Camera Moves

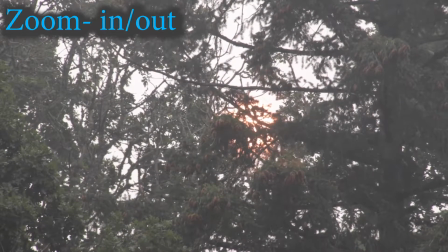All right, a zooming shot can be used basically to draw your attention to a particular subject,
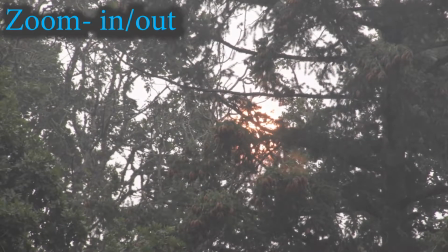and you can either zoom out to reveal what's around it, or you can zoom in to reveal,
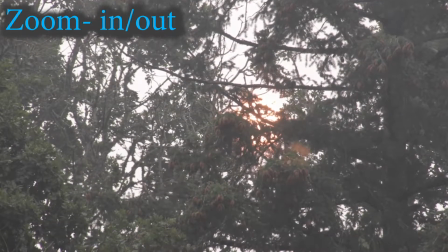and I'm going to demonstrate both of those. And what I'm looking at is the sun through the smoke,
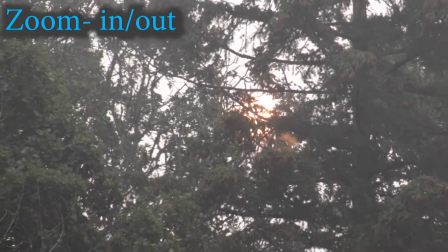and basically if you pull out in your zoom, you start to reveal the rest of the forest and the setting.
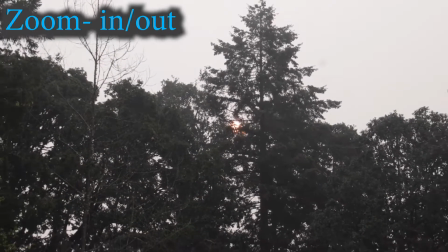And in this case, that zoom out, as smooth as you can make it, just reveals and shows more to the audience.
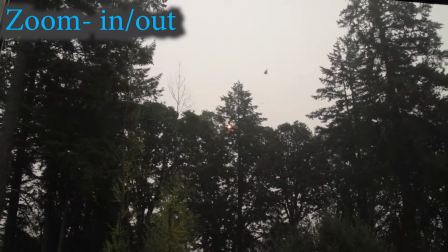And then if you pull back far enough, it didn't quite happen, you would probably see the windowsill that it's looking through.
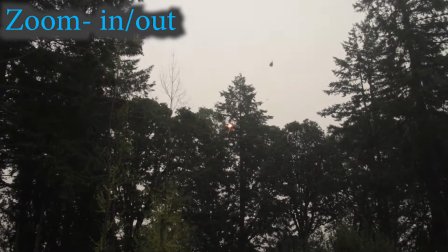If you zoomed in, basically you're drawing your audience's eyes to the subject.
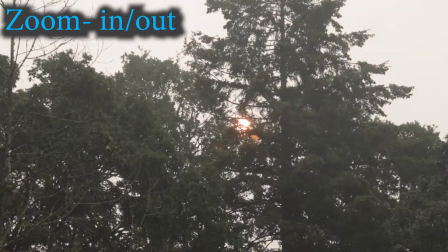In this case, we're moving back to the sun, and it's another way you can basically reverse the operation to draw focus.
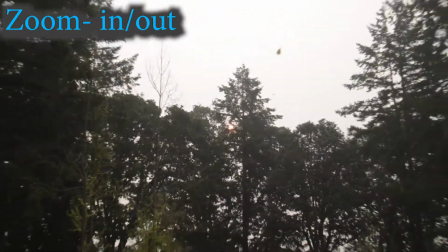And then there are such things as snap zooms, so sometimes you can really quickly go into a subject,
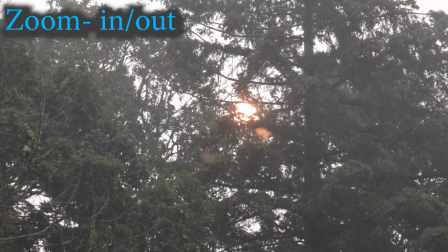and that again kind of draws your eyes quicker and just kind of increases the pace of the shot.
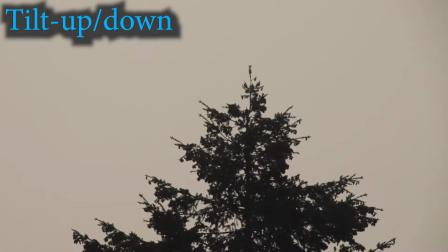And tilting can also be used. I'm just going to use this tree. And tilting is when you're changing the angle of the camera, either down or up,
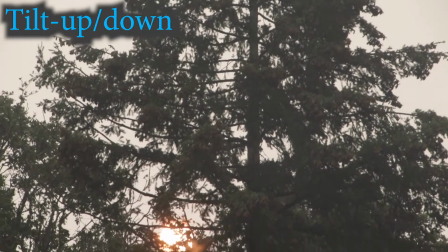and in this case I'm just following the tree all the way down to its base, and there's that sunshine again.
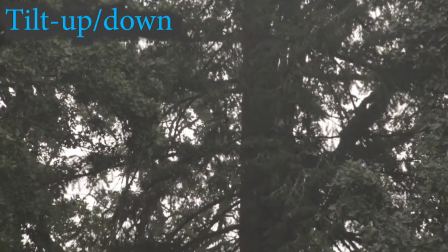And in this case I'm just trying to reveal the height and maybe exaggerate it a little bit because the camera's zoomed in until I find that base.
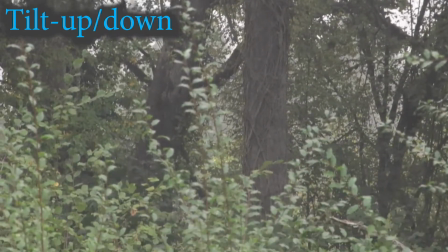And again, it's just changing the angle, but you're trying to figure out what it is that you want to see at the end, or what it is that you're showing the audience.
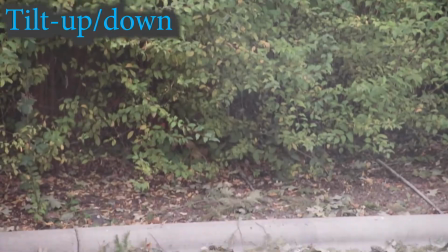I'm just trying to go very, very smooth to that final reveal that it's actually an urban area, suburban area.
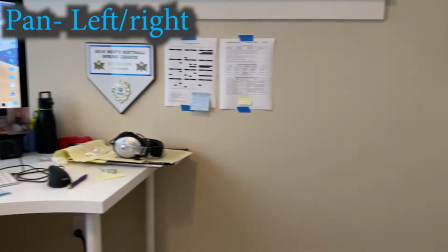Panning is when you are basically rotating the camera left or right.
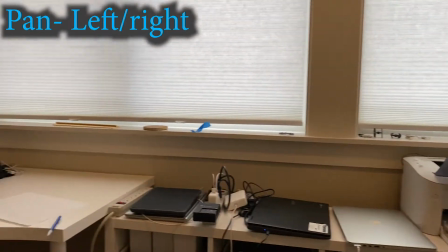It's very similar to dollying left, although you're going to get a little bit different view depending on your location.
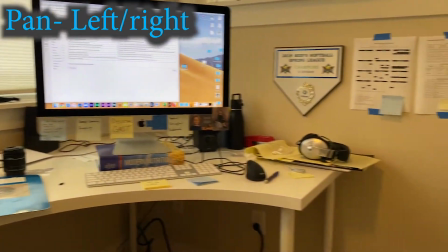So you're panning to reveal, you're panning to show geography. Oftentimes, again, you're ending the pan on something important, or beginning and ending the pan on something important.
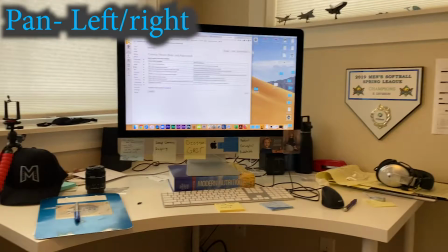So let's say this computer is a cowboy and they're looking over their shoulder. You can whip pan, I've been using the wrong term, to what it is that they see.
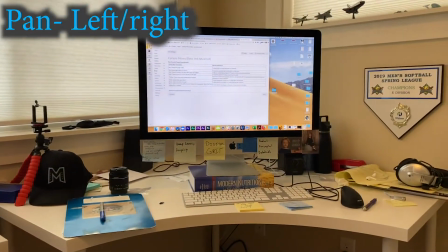Or whip pan back and just guide the audience's eyes to what you want them to look at.
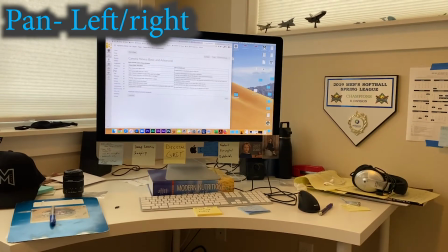And the pan helps you do that. You're basically telling them, what's important in this scene, I want you to see it.
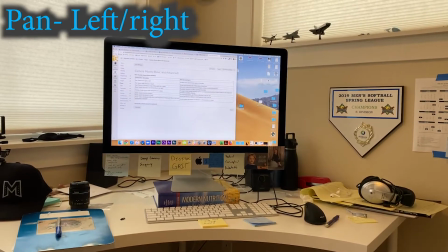What's the surroundings? What are they looking at? What did you find? What just walked in the frame? And that's the pan.
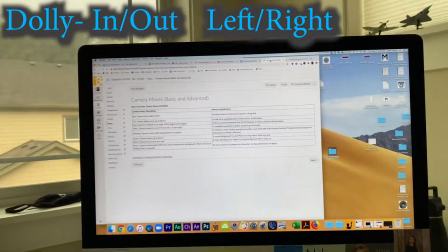When you dolly the camera, you're moving the position of the camera in, out, left, right, but you're trying to do it smoothly.
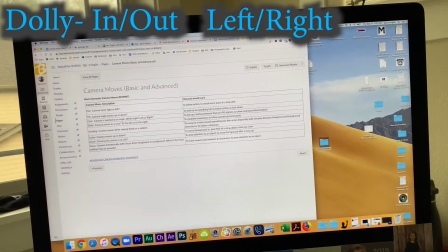The original dollies were, they still use them, they're on train tracks, and basically the tracks help keep the camera be smooth,
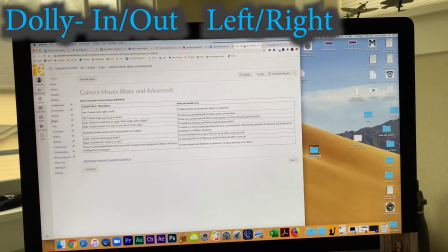but there's also stabilizers and gimbals out there that can give you the same effect.
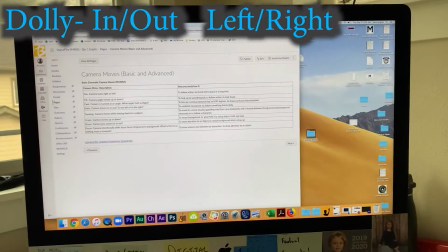And even if you're using Adobe, there's ways that you can stabilize a shot to try and make it smoother.
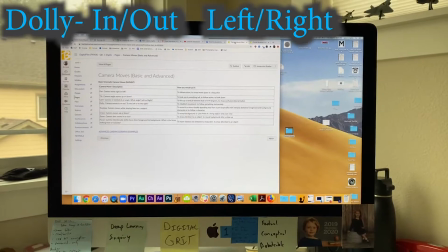You can try, sitting in a chair with wheels. There's a lot of ways that you can try to smooth out that dolly.
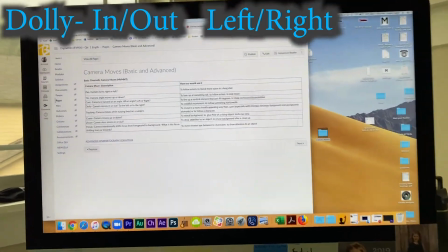But basically, it's a lot like a zoom, where you can dolly in to draw the audience's attention,
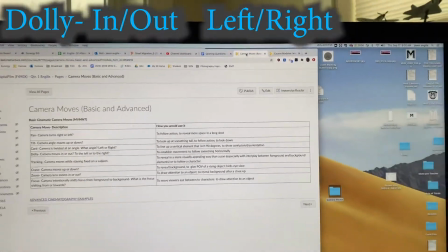or dolly back to kind of pull back, almost like zooming out.
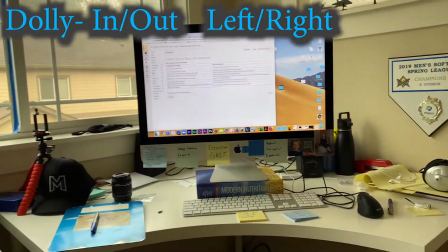It's a little bit different because when you're actually moving the camera, all the references change, all the geography around it.
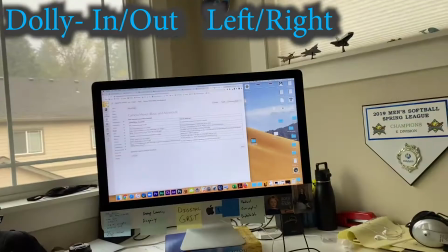Whereas if you do a zoom, and I'll just demonstrate that here, you're zooming into what you see rather than moving into what you see.
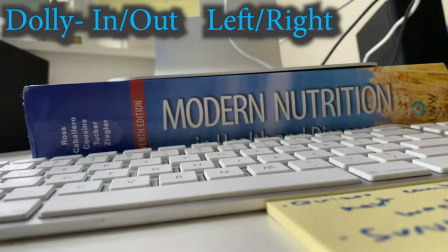And the more things that there are, the more you'll see the difference between a dolly in and a zoom in.
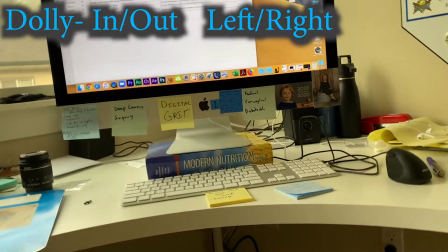I know that wasn't perfectly centered.
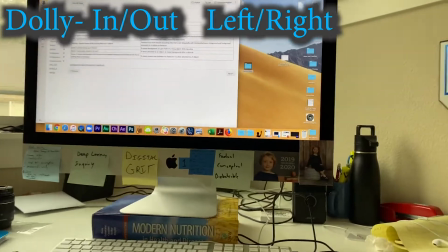But you can also dolly to the side, and that could be used to reveal, I'm kind of using the cluttered mess that is my desk as a subject matter here.
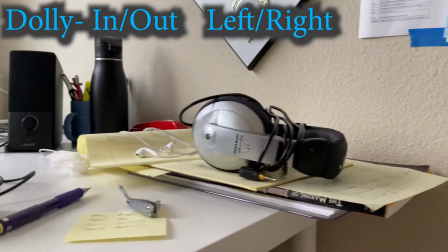But if you're dollying to the side, you're kind of showing the audience, and you can kind of imagine what this would be like.
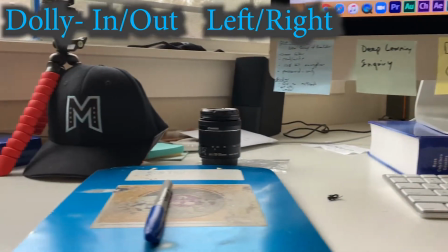This is Mr. Inglis's workspace, setting up the scene and the geography, and continuing to dolly with all the
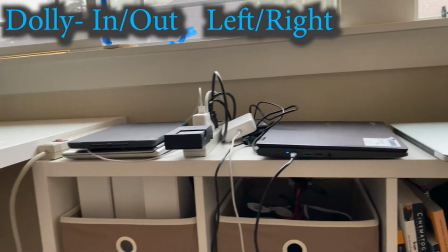technology and books and things that are up here in this room, and then dolly back out.
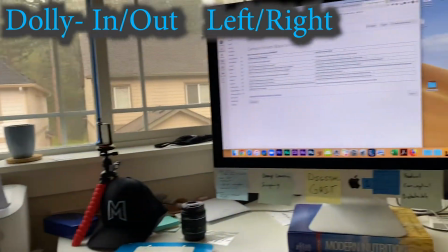So again, you can dolly any direction. The key is to try to be smooth while you're making the move.
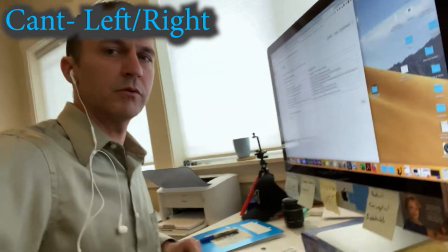So canting is when you're rotating the camera,
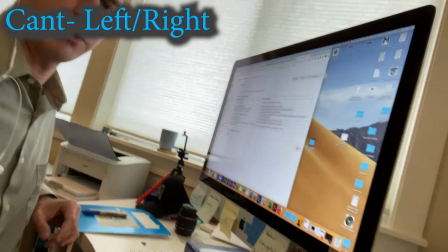and what you're trying to do is maybe capture more information by changing the angle, or just creating a sense of distortion.
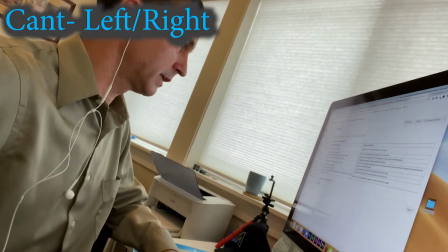So if you could imagine a scene where you've canted the camera over, or it slowly starts to cant,
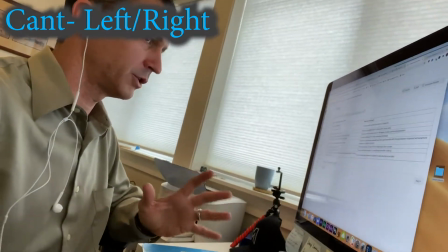as an audience member, you're watching the world kind of turn off kilter.
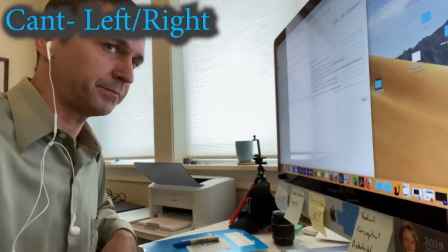So it's an effect that's used often to create that sense of disorientation within the character or within the scene.
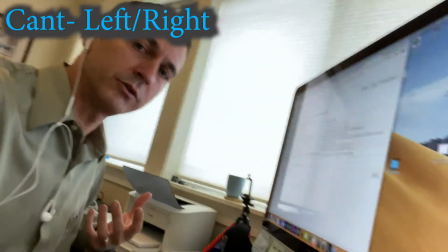So just remember cant.
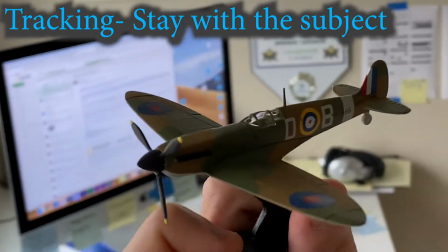This is a Spitfire, and it's the RAF, Royal Air Force plane that was largely credited with
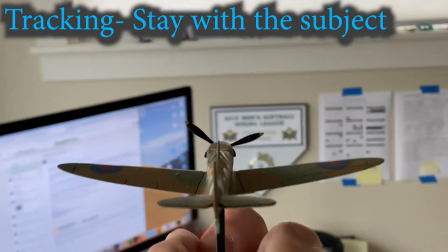helping to repel the German Luftwaffe during World War II in the Battle of Britain. Happens to be one of my favorite planes. I'm going to use it to demonstrate the tracking shot.
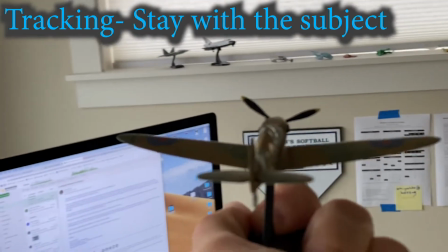Tracking shot just means that you're staying focused on a subject, and there's a lot of ways that you can use tracking.
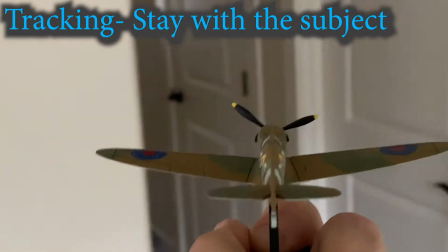So let's say the subject's in motion, and you're tracking from behind,
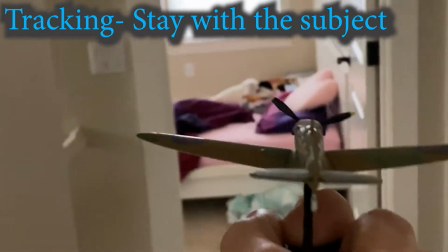you're basically keeping that POV of the subject and moving with it the entire time.
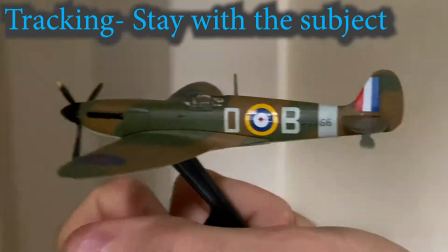You can also move from the side, and when you're doing that, the background changes.
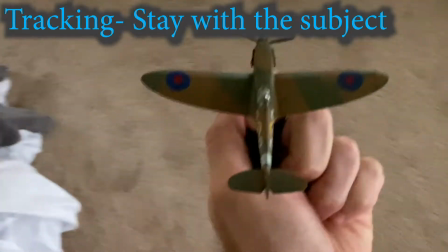Or from the top, you're still tracking that subject.
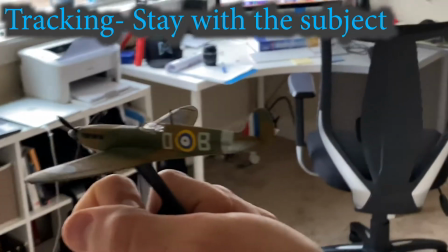Any time that you're moving the camera around it and keeping that subject in focus, that's a tracking shot.
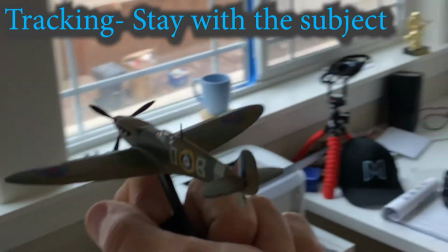So you can also call it, this is called the camera spin around, and it's hard to do with this hand,
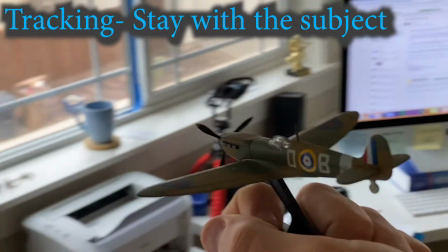but again, no matter what you do, you're keeping that subject, you're moving with it,
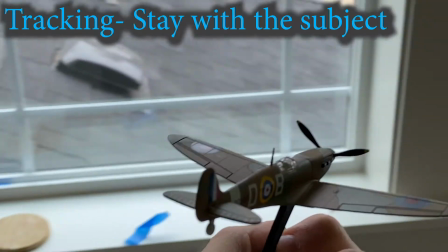you're keeping it in frame even though it's in motion, and that's how you would use a tracking shot.
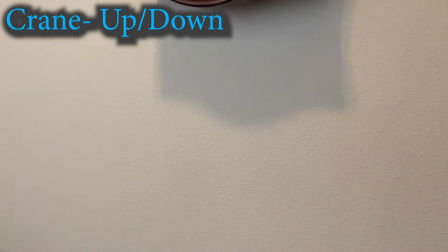Craning is basically you're moving the altitude of your camera, and that can again reveal and provide a different look.
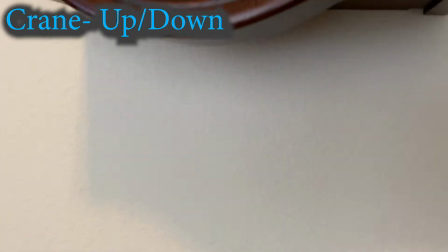So I'm going to slowly crane up to a clock that I got from my grandfather when he passed away.
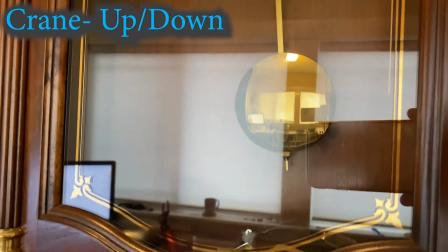It was passed down to me.
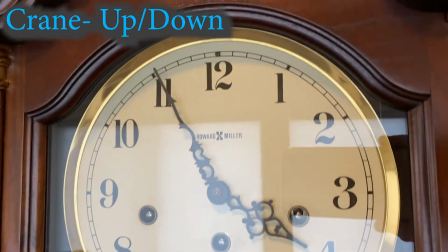And again, that clock is my final reveal, and I'm just moving the camera up and down, but up to end on that shot.
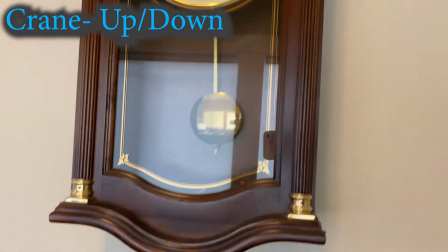And again, sometimes you'll see combinations. A lot of times in movies you'll see cranes where they're moving up and tilting down,
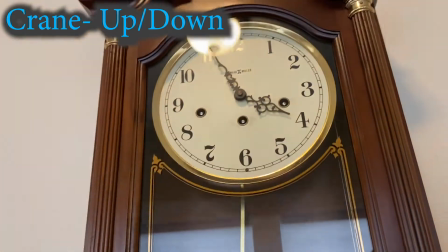or moving down and tilting up, which gives you another look at the subject,
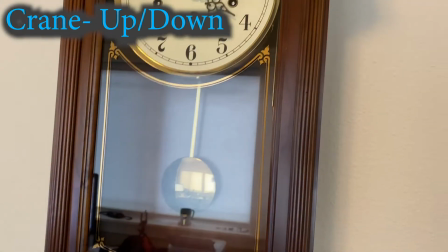or doing a variety of combinations with that crane,
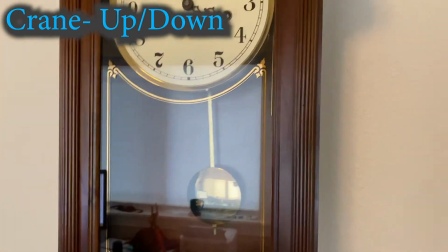because they're going up 15, 20 feet, and the camera's also changing its angles and tilt and whatnot.
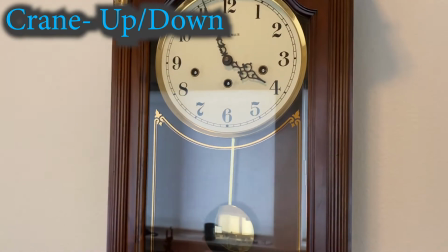But anyway, that's what the crane is. Just move that arm up and down, get some elevation on it, take a different look at it, and it'll look more interesting for it.
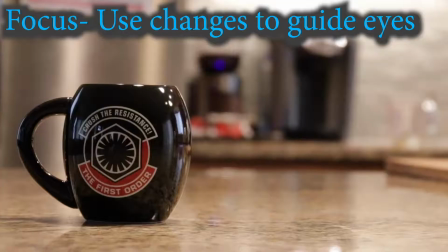The shot will look more interesting. All right, the shift in focus can be used.
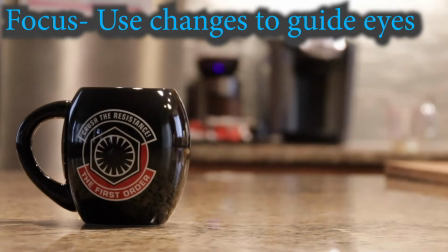Some cameras and phones, you can just touch the screen and it'll tell you, it'll change the focus for you. But again, you're drawing your attention, the audience's eyes, to what you want them to see.
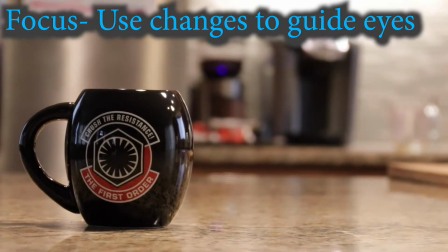So I could say, hey, I want you to look at this coffee cup, and now I want you to look at what made the coffee.
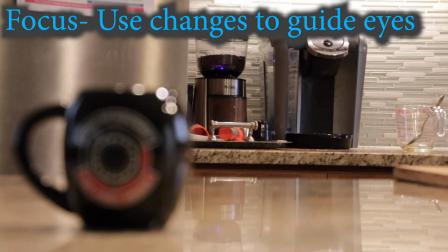Back and forth. Or you can go from coffee, maybe you hear a grinder sound, and then whoosh, it's ready.
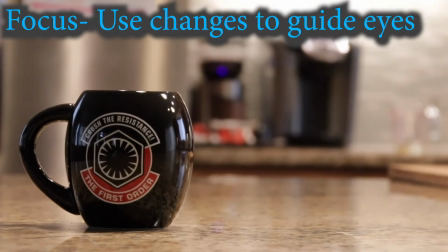So again, when you're playing with that focus shift, it's just a subtle way to move the camera. It doesn't actually change position, but it's changing how the camera's working. Beyond that, there's a lot of photography skills involved with focal length and depth of field and aperture. You don't need to know that yet. You can look it up, and I'm sure you'll learn a lot online.